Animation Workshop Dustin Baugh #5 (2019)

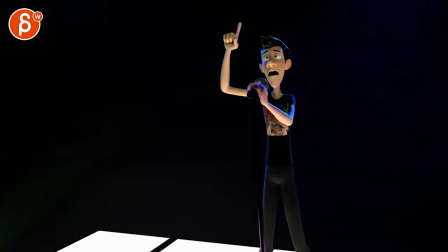8:09 And I'm being super picky again because it's pretty much done, and I want to just give you the extra picky notes and the lighting's there and everything, so I don't want to skip things.
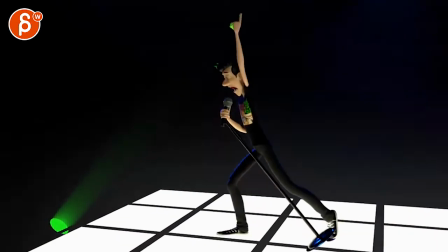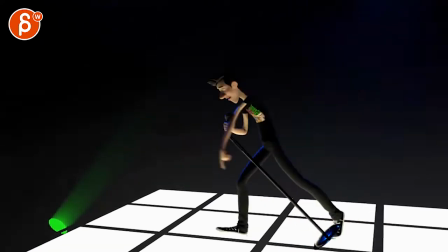8:24 Turn that sound off just a bit. As I'm scrubbing, looking at feet, there's a nice little slide there.
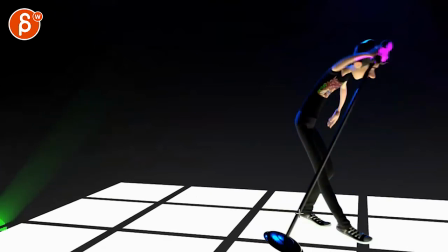8:31 But I feel like there's already a slide.
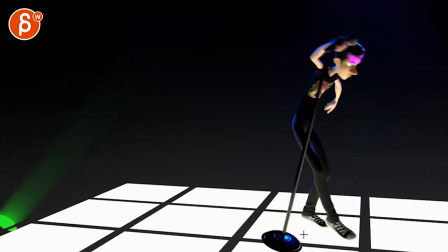8:34 It might just be because of the lighting, but it feels like this is already translating towards us and not really pivoting off of this section.
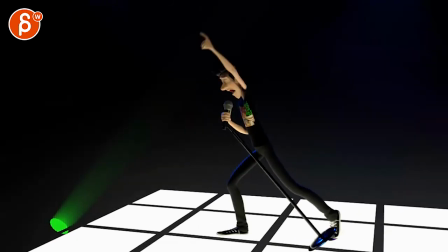8:41 It might just be an illusion because of the lighting, if you could double check. And it's a bummer. I would love for this pole to be here, so there's a clear silhouette on that foot here.
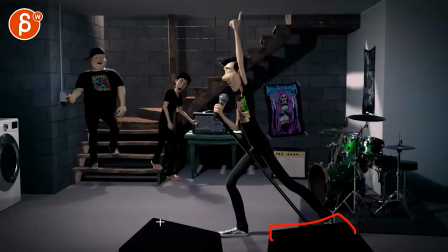8:55 So afterwards, it's okay because we have this, and that's totally fine. What's he doing here? Then he brings it up. Brings it back down here.
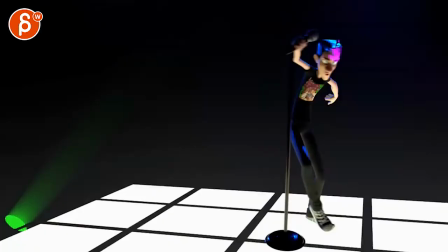9:07 We can see the shadow move, and then it's not a big deal there. I don't know. Maybe there's something you can do. Maybe you want to cheat.
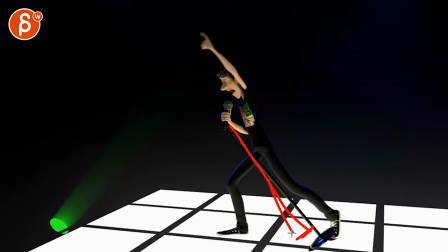9:12 Just at that moment, you can bring that arm down, maybe shorten that whole pole a bit. Just a thought to give this such a really nice silhouette.
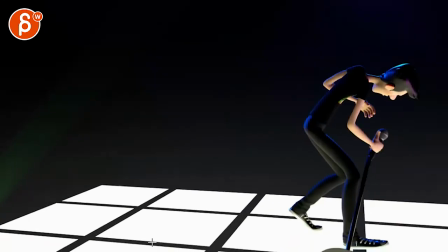9:22 There's something too, as he goes down, I'm still reacting, sorry, to that hand feeling so almost soft.
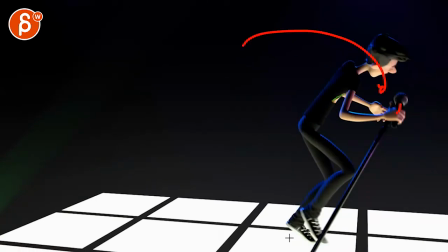9:30 It's like there's a lot of tension, like he has a lot of movement going on. He's getting ready to go, rah!
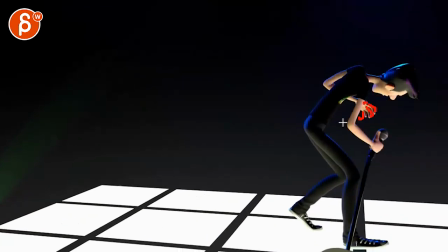9:36 And it feels like during that time you want just tenser fingers, like he's getting ready for that rah!
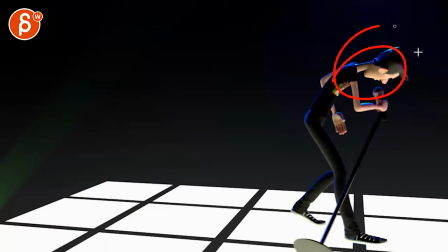9:44 And then having those default hands, kind of there's energy going on, but then it's contradicted by this default hand.
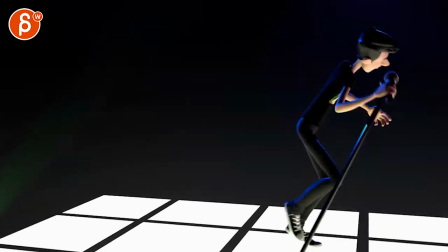9:52 So we just watch out for that.
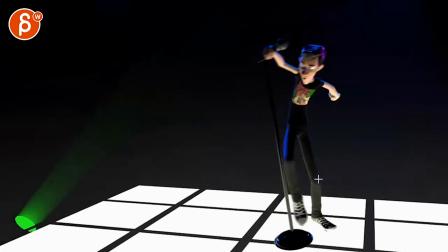9:57 There's a bit of a wiggle pop in the knee as that knee boop,
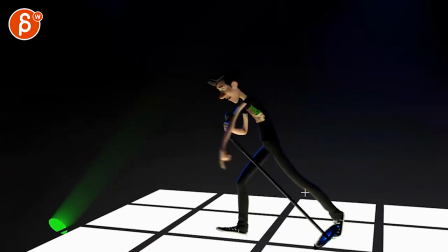10:04 pops over to the left, and then it's stuck, and then it pops forward again.
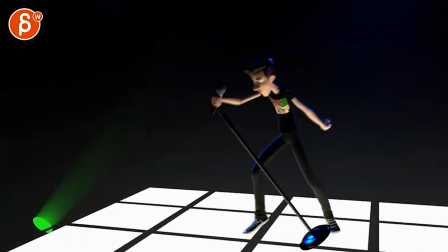10:09 Watch that in real time. There's a bit of a jitter there.
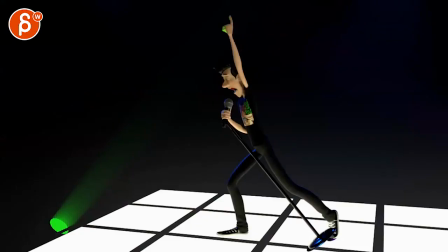10:16 That's cool there. You might even want to have a little bit of a vroom as this goes up.
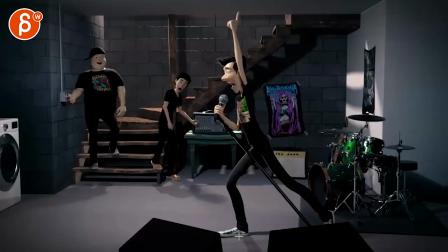10:23 A little bit of a foot roll, just a tad. Coming up, coming up, coming up, coming up. And then you can come back down. Because you do have the root come down. Just a little tiny thing.
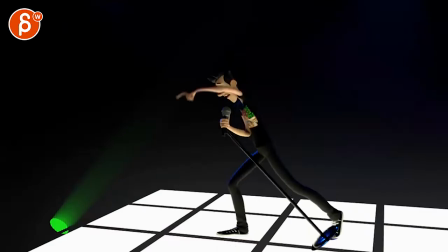10:35 Again, it's not the shock killer, but... So you have some nice detail, and every now and then the detail's a bit lost in other parts.
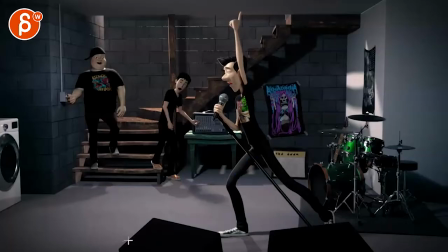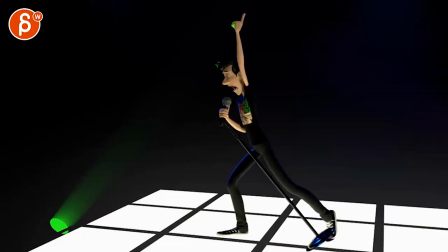10:48 Careful, it feels like your root or head, there's something that stops a bit too abruptly. And boop, right there.
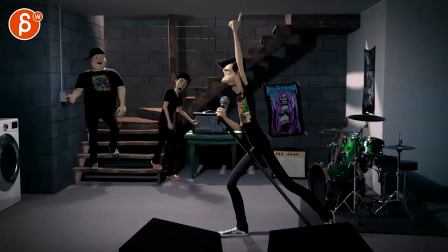10:54 Boop. It's a bit harsh. I would really ease into this and hold, hold, hold, hold, hold. And then come down here.
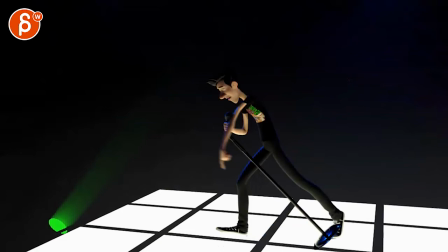11:11 And I wonder, let's see the voice, go back to the voice.
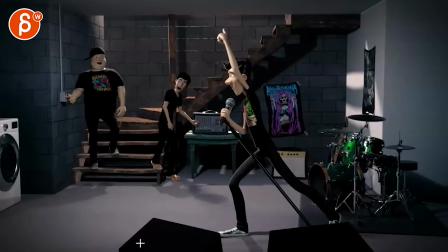I think as he opens here, because the thing is, it's basically he does the na,
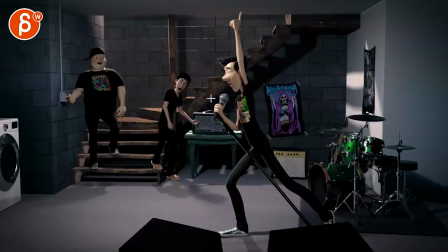11:26 and must sense through the eyelids that there's more light, and that's why he opens up the eyes and then looks over, realizing they're over there. But I would cheat those eyes a bit so that the pupils are a bit closer to camera.
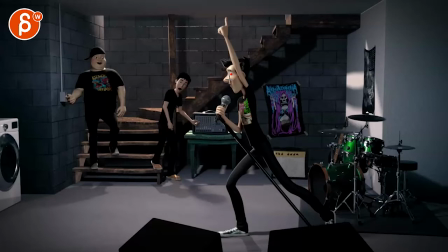11:43 Can't really draw here. You know what I mean? Like I'm not really seeing the black. It's probably also maybe overlit, but maybe just cheat and put a little black spot there for a pupil. So you want to see the eyes. It feels a bit zombie-like. And maybe helps to not have that head rotation, to keep that rotation here instead of profile.
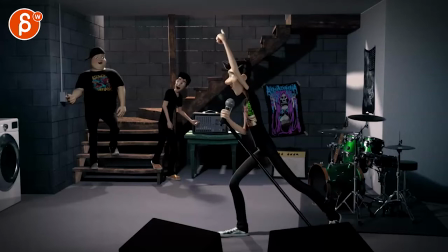12:02 But maybe the eye, the pupil, is just, it's an easier fix. And then don't forget, now that he's, like, if you listen to the voice. Through all of this, there's energy.
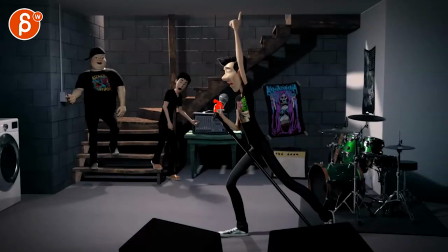12:17 I would really tighten those fingers, even like the thumb, just tighten that, and then and then as he goes down, you want everything to relax. Even the fingers can relax, the shoulder can come down a bit, just the whole feeling of relaxation there. It's not quite there in the detail there.
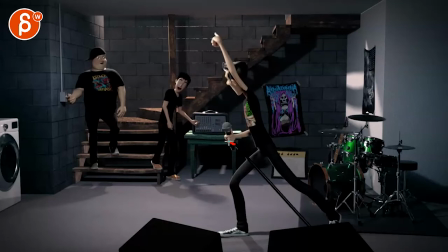12:38 Same thing here, as you go down, you might have maybe like the pinky and the ring relax a bit more while the rest holds the mic. Just, you want some changes from a pose change to another pose.
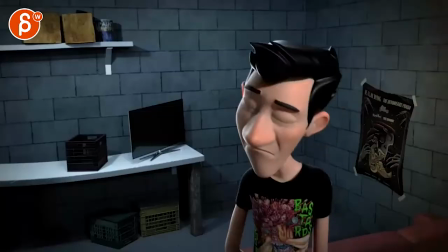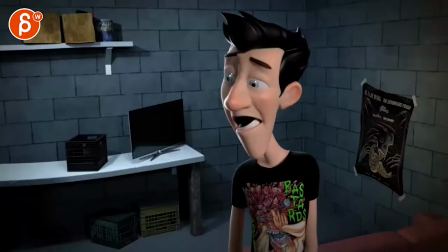12:57 Hey, guy.
That works. I like your...
Hey, guy.
The transition, how you... there's a...
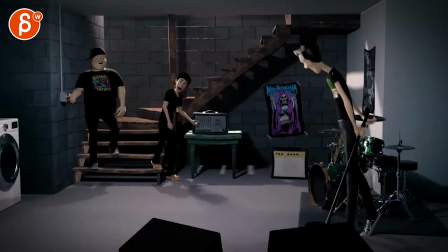13:03 cuts across action there. Yeah, that's cool.
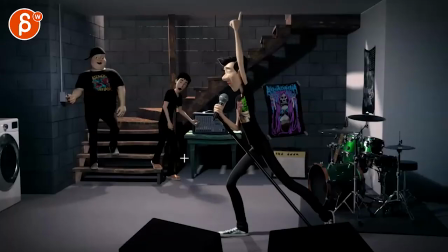13:12 You know, same thing almost where... You have a little bit of a... as he has a little bit of a finger relaxation, just a bit, like you almost want to mimic the feeling of, wait, what's going on, as he turns, that the fingers open up a tiny bit. Just watch out for those type of details.
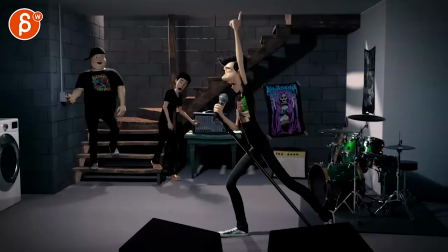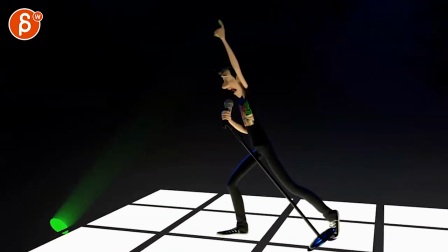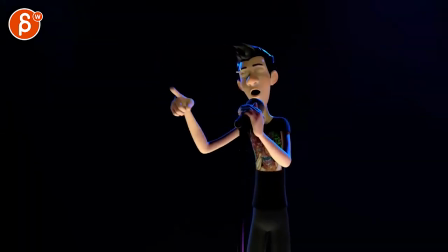13:43 There's still something where I don't feel like that face quite. And it's up to you. Like, this is a question for you. Do you want him to be kind of pretending to sing and then really get into it here?
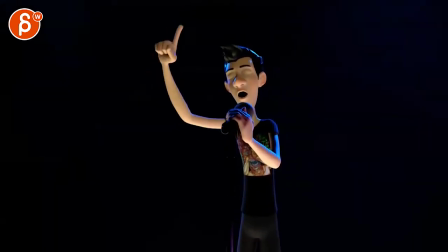13:54 Or is he already full on singing? Because this is, A, besides, it's very... I can't even draw a straight line there. It's very symmetrical. There's no asymmetry in the eyebrow or in the mouth shape, so watch out for that.
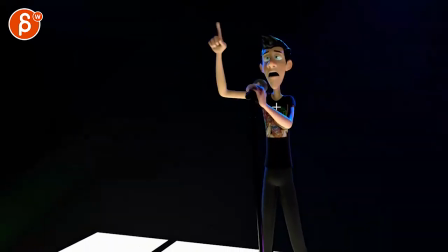14:09 You know, it's very mirrored. But if you listen to the voice...
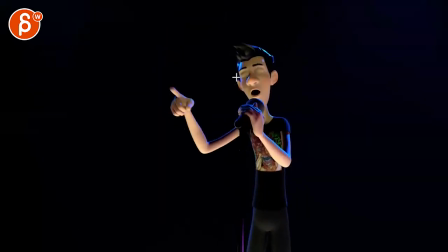14:13 And I know it's not him singing, but I wonder, do you want it to be kind of relaxed, or you want to bring in more energy?
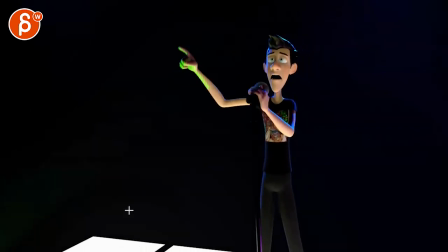14:22 Especially this all the energy goes up where you want to go a bit more. But then again, you have those tired eyes, so maybe you don't. It seems like this also feels like he's somewhat bored and tired.
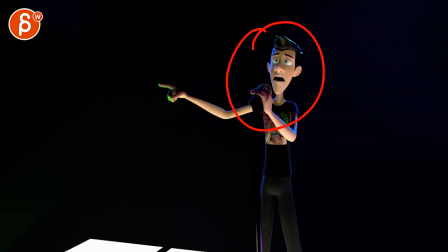14:36 So that's my other question to you. Like, what do you want to communicate during that moment? So before I give you all kind of critiques for it, maybe I just want to clarify what you want to do here.
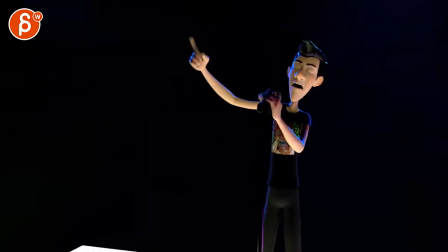14:47 Or do you want to go for contrast, for like he's kind of bored, kind of, and then he gets really into it?
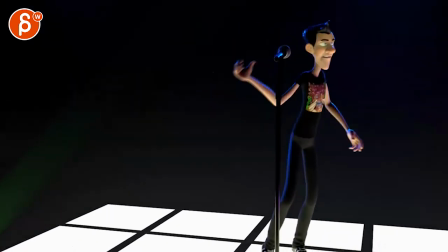14:53 I don't know. This is my question for you. But don't forget asymmetry in the face.
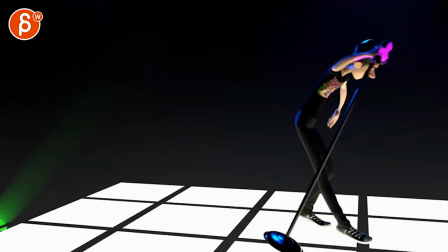14:58 He's
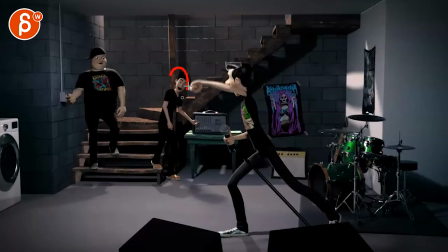15:03 guys crack me up. This is extremely picky, but as you go down, watch out. That hand is very close to him. If I would just move him globally over there. And if that means extending the arm a bit, that's fine. So there's no tangent there.
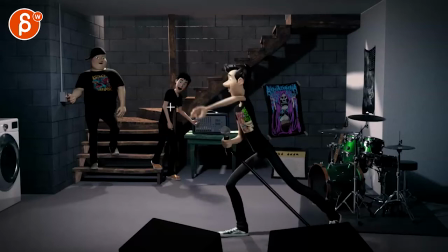15:18 And I know this is on a transitional frame, but there's something about this just grazing this and potentially adding a bit more of a head turn and eye darts.
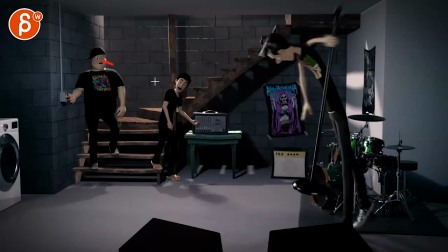15:32 Hey, I mean, you could argue you go so fast that they don't have time to look, but I don't know how much detail you want to put into them.
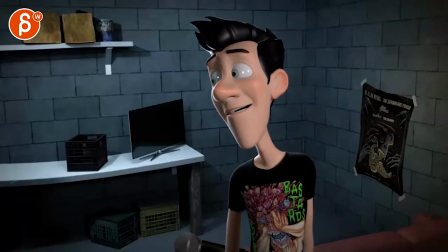15:40 Hey guys, I was just for this section here. Watch out, as you go over, we're really also starting to lose the pupil. It's not super crazy, but I would probably stay within.
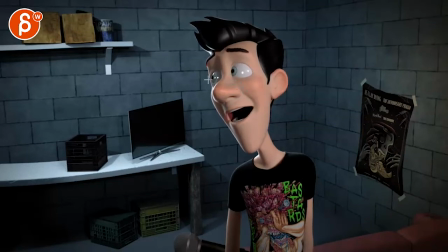16:00 I'm looking for a frame where we have a bit more. Because again, the kicker, we're losing this a bit. This is a bit cut off, a bit much. I'm trying to find, do you have any frames where it's less?
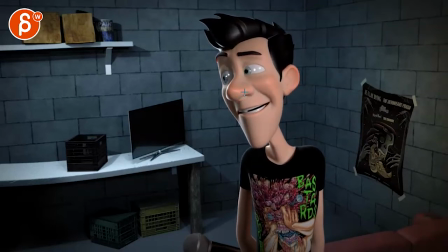16:12 Like, we're really cutting this off here. That, this sort of feels better. I wouldn't go too far because, you know, you can totally cheat. We don't know where they are on the screen left side.
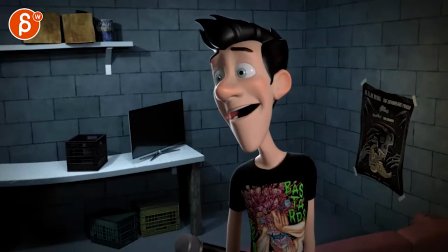16:24 So make sure the eyes are visible.